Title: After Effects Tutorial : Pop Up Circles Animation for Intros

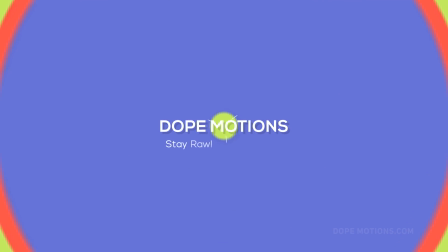Hey guys, this is Nikhil from dopemotions.com and welcome to this brand new After Effects tutorial. Now, before getting into the tutorial, I would like to wish you guys a very happy new year.
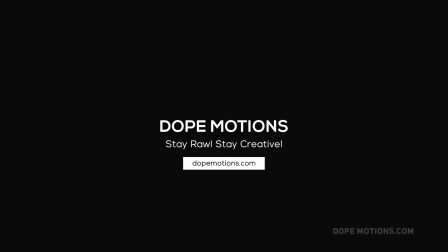I hope all your dreams come true and all the best for 2017. Have fun.
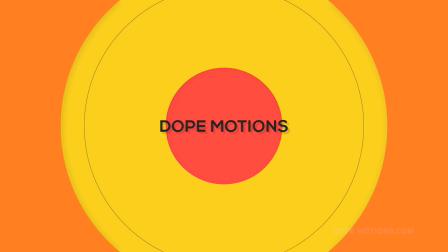So, in today's video, I'm going to show you guys how to create this cool looking pop-up circular animations,
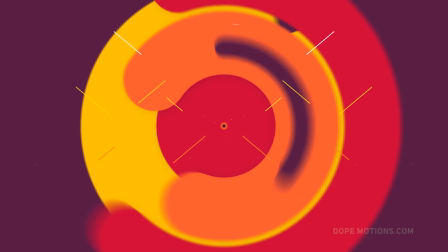you can say, into After Effects, which are really simple and easy to create. I have used the same ones in one of my intro templates, so I'll put the link in the description.
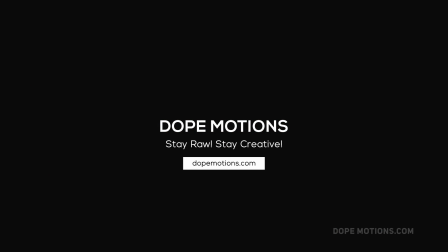If you haven't seen it yet, make sure to check it out. And the template is absolutely free, so download it, have fun, you know, use it for intros, outros, or even as a transition.
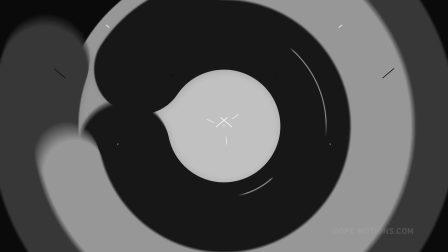So let's go ahead and see how to create this really cool things.
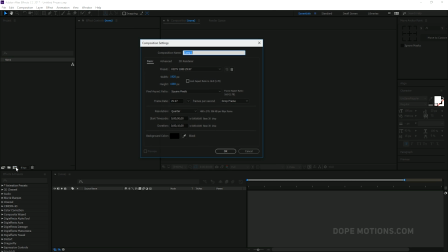Alright, so let's go and create a new composition, and I'm gonna set it at 1920x1080. And let's keep it at 30 frames. 10 seconds should be good enough, and I'm gonna hit OK.
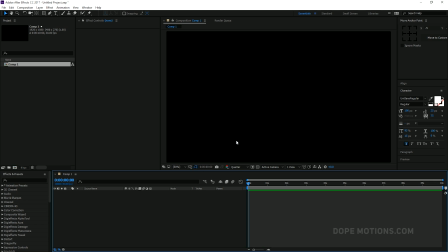So first of all, we need to create an ellipse. So to do that, I'm just gonna click it and hold and select my ellipse tool, and then I'm just gonna double click on it.
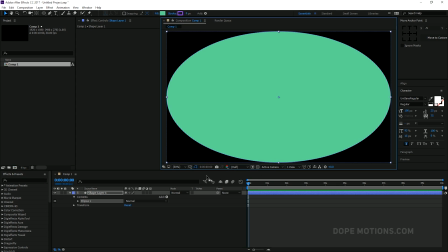So we have our ellipse, and then let's just rename this to something like, let's say, 01. Go to ellipse 1, ellipse path 1, and change the size. Now, before changing the size, make sure to unlink it and change this to 1900 by 1900.
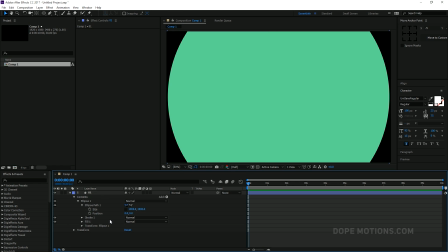There we have it, and then we can just link it up.
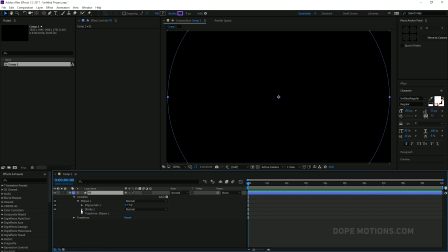Then I'm gonna just delete the fill, we don't need it, and increase the stroke width all the way up to 500.
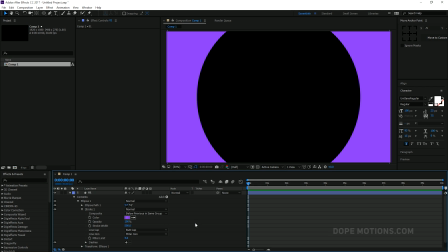There we go.
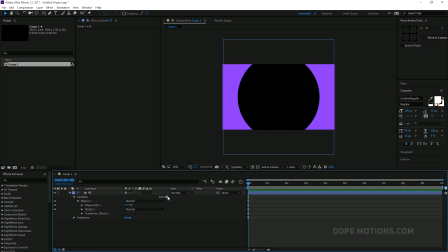Then I'm gonna go ahead and add trim path, like so, and now we can animate the end properties and animate our circular animation. Now you can see the edge of the circle are kind of choppy, so we need to make it really smooth and, you know, curvy.
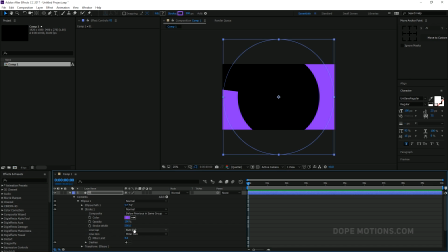So to do that, we can just go into stroke and change the line cap from butt cap to rounded cap, so we get this really nice rounded edges. And then we can animate our trim path. So I'm gonna go to, let's say,
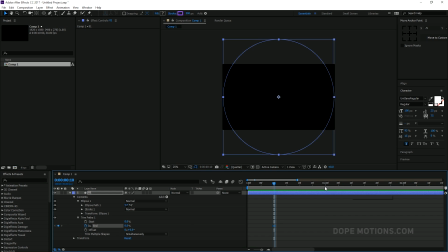10 seconds, set this to 0, create a keyframe, go to 1 second and 20 frames and set this up to 100. So we have a basic animation right over there. Then we also need to animate the scale of the circle.
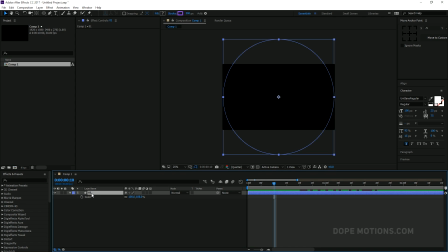So to do that, I'm just going to select the layer and hit S to bring down the scale properties and create a keyframe. Drag that keyframe to 1 second and 20 frames and then set this to 0.
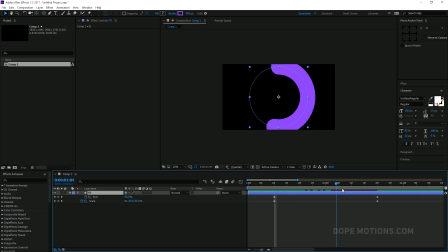So now we have our trim path animation and our scale animation. The last thing we need to do is to animate the stroke. So to do that, I'm just gonna set this right over there.
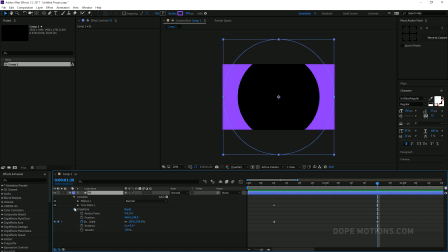Go to the stroke properties, that is under the ellipse 1 stroke, and create a keyframe by hitting on the stopwatch. Make sure you are at 1 second and 20 frames.
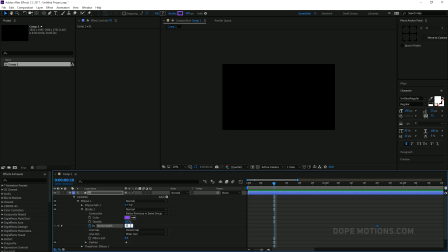Then go back to 10 frames and set this to around, let's say, maybe 80. Yep, that looks pretty good. Then we can just select the layer and hit U to bring down the keyframes. Then select the keyframes and hit F9 to ease them.
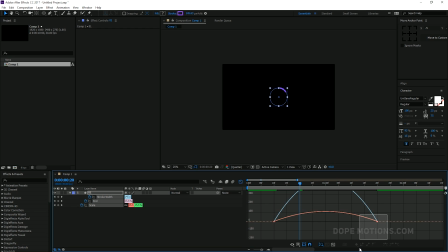Go to graph editor and I'm just gonna drag it like so. So it's gonna start fast and then settle down really nicely and smoothly.
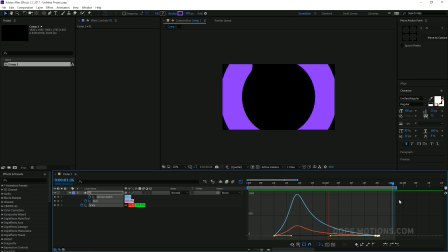So it's gonna make it look really smooth. You can see. Looks really nice. There we have our first circle. Let's go ahead and just duplicate it by hitting Ctrl D on the keyboard and changing the color to something like,
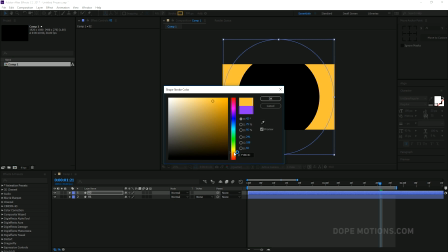let's say a yellow maybe.